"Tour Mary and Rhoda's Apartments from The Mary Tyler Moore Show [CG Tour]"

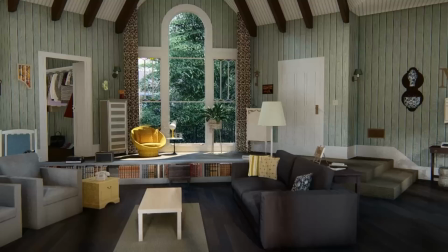0:00 I've taken you on a tour of Mary's apartment before, but not like you're going to see it today.
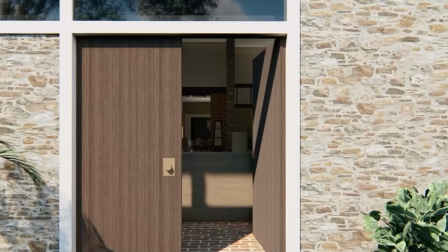0:06 And, as a bonus, we'll be touring Rhoda's apartment, too.
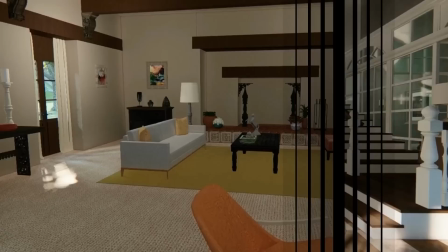Hi, I'm Marina Coates. Welcome to Behind the Scenes, where we get up close and personal with all your favorite TV and movie homes. Today we'll be exploring two apartments from the Mary Tyler Moore Show, both Mary's and Rhoda's.
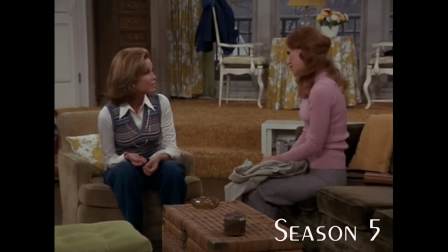0:35 Let's get started. Mary's apartment changed so much over the course of the series that I had to pick a season and stick with it.
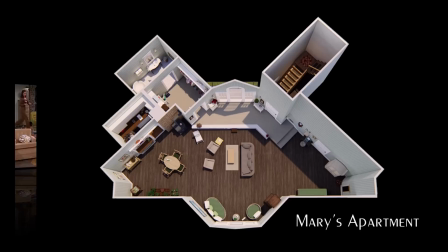0:44 I chose season one. We'll start with an overhead view to get our bearings.
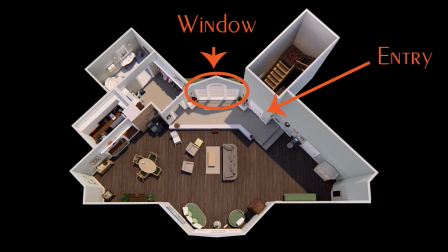0:51 This is the entry and the large window that leads out to the balcony. Past that is Mary's closet on the left, and beyond that is her bathroom. We didn't get to see it on the show, but you will in today's tour.
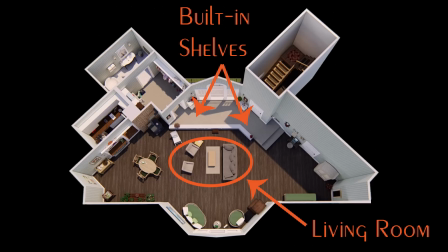1:06 Here are the built-in shelves that also serve as a step down into the sunken living room, which is here.
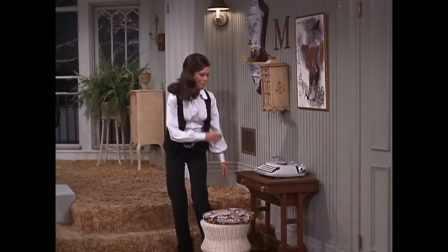1:13 On the right, Mary had an area with a small table and typewriter.
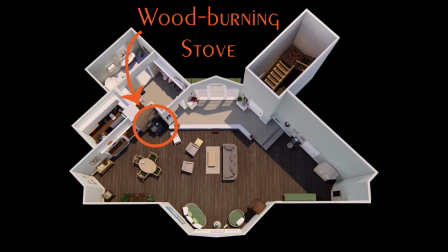1:19 In Season 1 in this corner, there was an armoire. Mary had a wood-burning stove here, and her dining area was here. Beyond the dining area was a small kitchen.
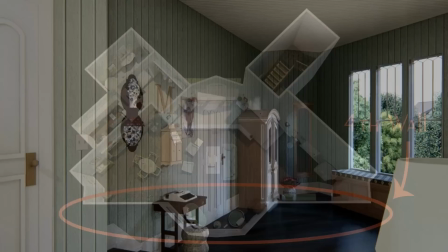1:33 We never saw this wall, the fourth wall, where the audience and cameras were, but you will today on the tour.
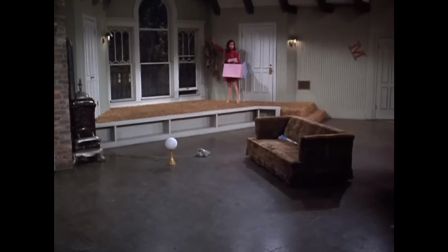1:41 Who didn't love these iconic Palladian windows? The windows make the apartment.
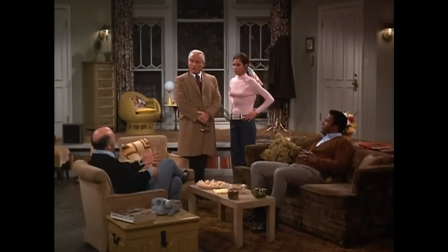1:48 All you need to see is this shot to immediately know whose apartment you're in. As a little girl, it was a big part of what made me dream about living there someday.
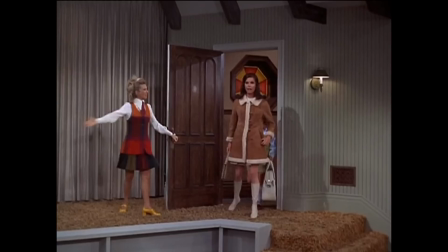1:58 And oh, how I wanted to live there.
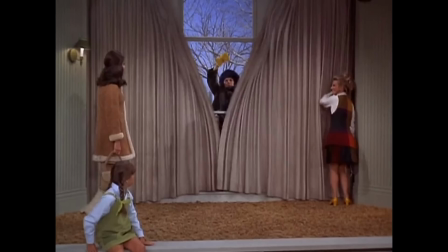2:02 In the very first episode, when Mary enters the apartment and Phyllis opens the curtains to the balcony,
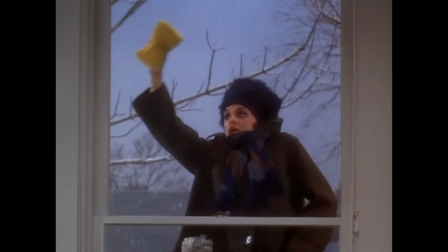2:08 we see Rhoda, who is under the impression it is her apartment, outside washing the windows.
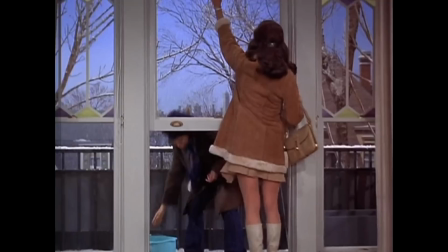2:14 You'll notice in this season, to access the balcony, you actually had to open a window and climb through it.
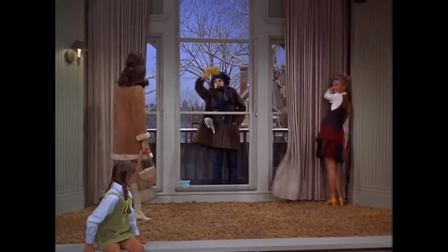2:21 In later seasons, there were doors there. Rhoda didn't have a key to the apartment yet, so how did she access the balcony?
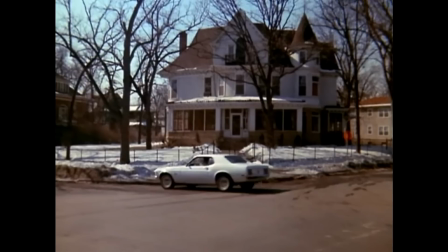2:31 Here's the clue. We see the top of a ladder leaning against the railing.
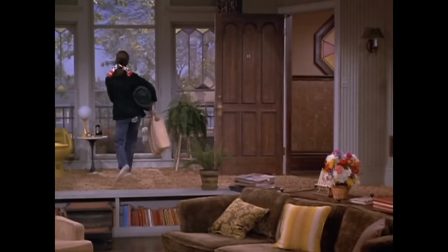2:36 That had to be a very scary tall ladder. Rhoda definitely had guts, didn't she?
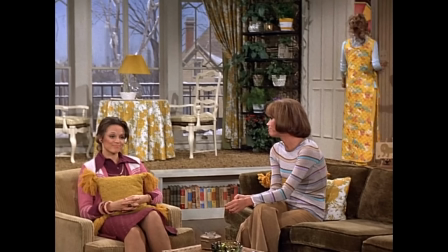2:42 In the first season, we see colored glass in the windows here, but later on the glass was clear.
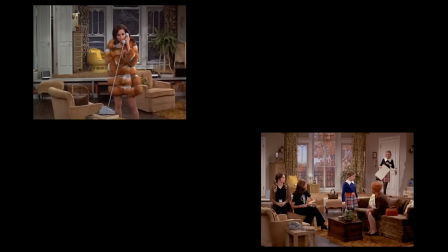2:50 Here's something I really loved about the show. Through this window, you can see the changing of the seasons in the trees outside.
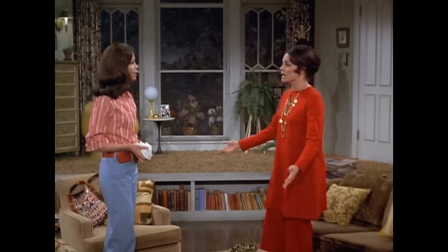2:59 Just one more thing that made the place seem more real. When it was fall outside my window, it was fall outside her window.
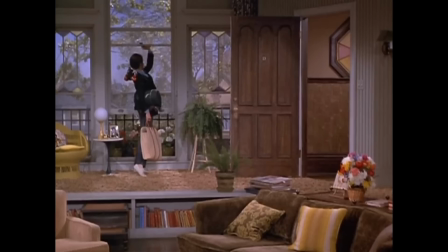3:08 Another feature that people love about this apartment is that long row of built-in bookshelves lining the step down into the living room. So cool. In Season 1, there was a wooden step stool here to help Mary get from the landing down to the living area.
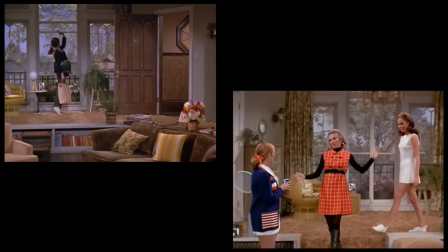3:25 But by Season 2, there was a built-in set of steps there. Which way do you like it best?
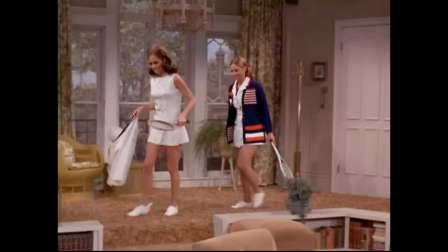3:32 Hats off to the set designers here. That seemingly simple element helps make the room.
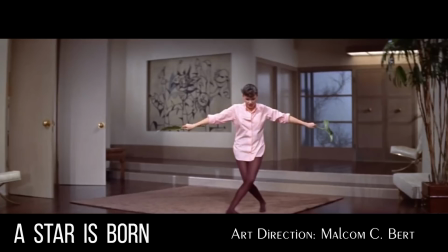3:40 The step-down helped with staging purposes. But what set designers often use for staging purposes creates
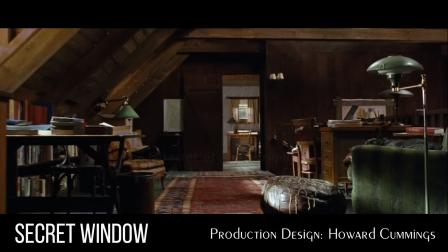3:48 amazing features because it makes them have to think outside of the box.
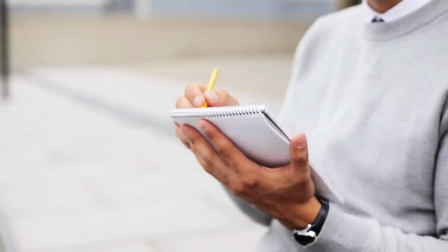3:54 We can learn a lot from them. When you face a design challenge, look at it as an opportunity.
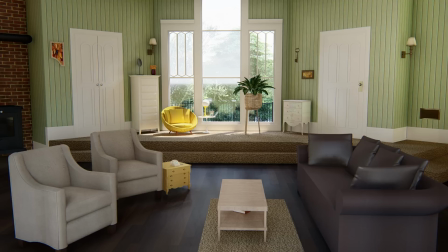4:00 Get creative. Let's see what it would look like if the designers had put a more typical step down there instead.